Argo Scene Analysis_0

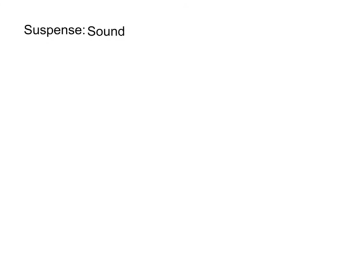The sound of the car gets mixed with the sound of the plane, making it louder than necessary.
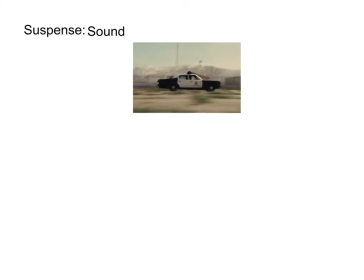After the starting distance has been established, the music slowly begins to play. This is once the pilot confirms that they're ready for takeoff.
X3 cleared for takeoff.
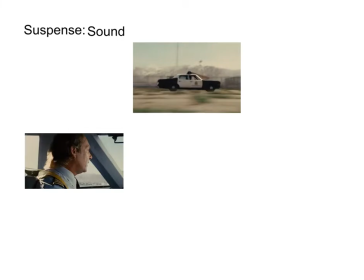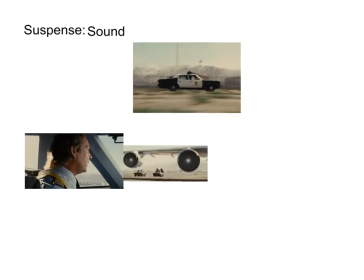As the scene progresses, the music gets louder. The shots inside of the plane are completely quiet. So whenever we're looking at a shot inside the plane and then cuts to a shot of outside,
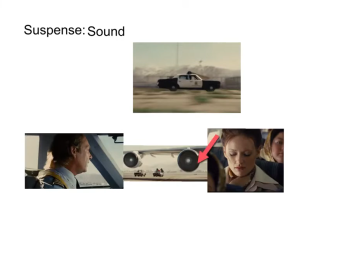we realize how loud it actually is and feel the suspense increasing. The music, however, doesn't play throughout the whole scene. It stops when Antonio sees the cars from his window and continues to play on the next shot of the cars.
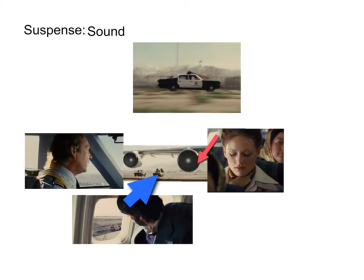This repeated contrast makes us realize how into the action we are and where we don't even realize that the music was playing in the first place.
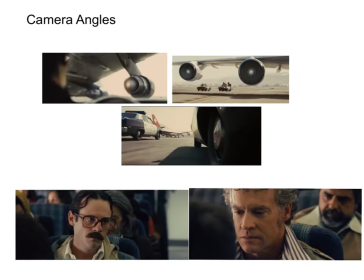There are multiple camera angles within the suspenseful scene. The camera is mainly positioned somewhere within the action, which gives us more of an intensive effect than to just show the action in long shots. The two angles mainly used are low angles and eye level angles.
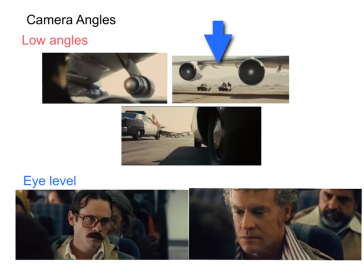The first low angle we see is when the camera is located at the bottom of the plane, where you can see part of the wing and the cop car and the military men under it. This sets suspense, since it's kind of a surprise for the audience to see how close they actually are.
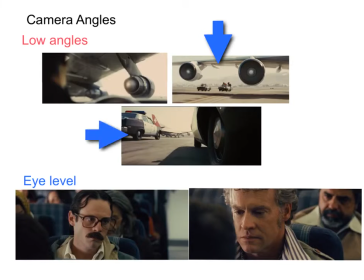In a different shot, the camera is located next to one of the wheels of the cop car, putting us in the same point of view as the wheel. Lastly, Affleck uses this interesting shot where the camera is located by the windshield of the cop car,
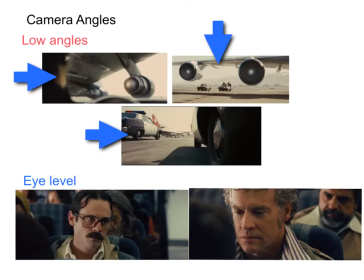giving us a view from under the plane and what the police actually see. The eye level shots are mainly close-ups of the hostages, where their face expressions make it clear that they're not very relaxed about the situation.
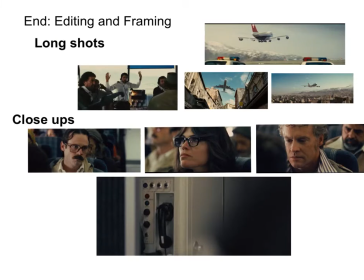Right after the plane takes off, we as an audience are calmed by the long shot of the plane flying away. However, we do cut back to angered military men yelling at the air traffic control. This means the refugees are not completely off the hook yet. The framing later turns much wider, and since we leave this suspenseful scene,
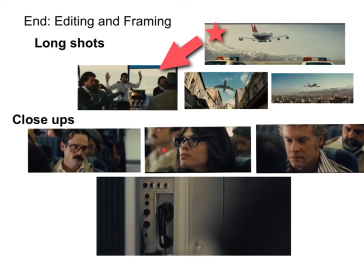the next few cuts will mainly be close-ups of the refugees' nervous faces once they're in the air. The pacing later slows down dramatically as the hostages are just staring at the phone, waiting for the flight attendant to confirm the takeoff.
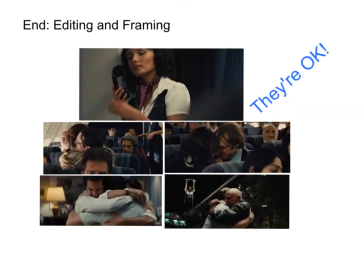The flight attendant confirms takeoff, which means the hostages are now safe. The next shots are going to be medium shots of the hostages, the CIA, and the rest of the production crew celebrating their survival.
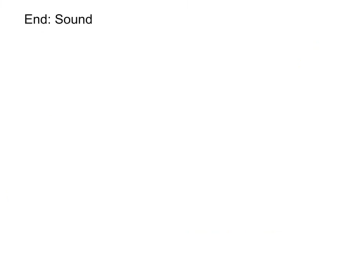The music stops once the plane takes off, where we only hear the plane. The next 15 seconds consist of waiting for the flight attendant to confirm takeoff, which are pure silence.
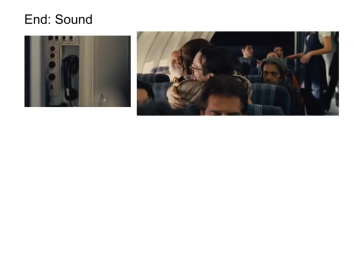Then, once we know the hostages are safe and on their way home, a relaxing and pleasant melody comes on for the rest of the scene. This gives us a pleasant feeling since we're assured that there is no longer any danger for the hostages.
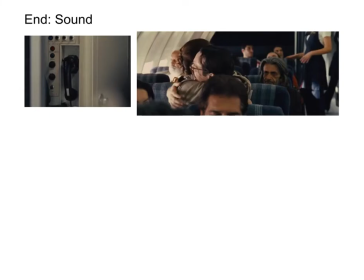Ladies and gentlemen, it is our pleasure to announce that alcoholic beverages are now available as we have cleared Iranian airspace.
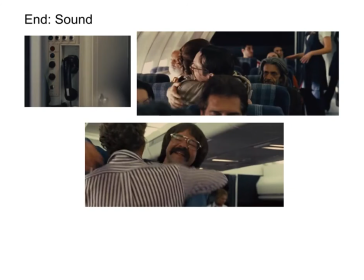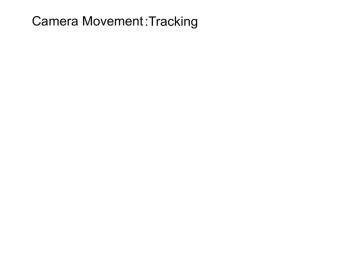Camera movement is for half of the scene, which is the suspenseful part, is essential as it adds suspense since it follows the action.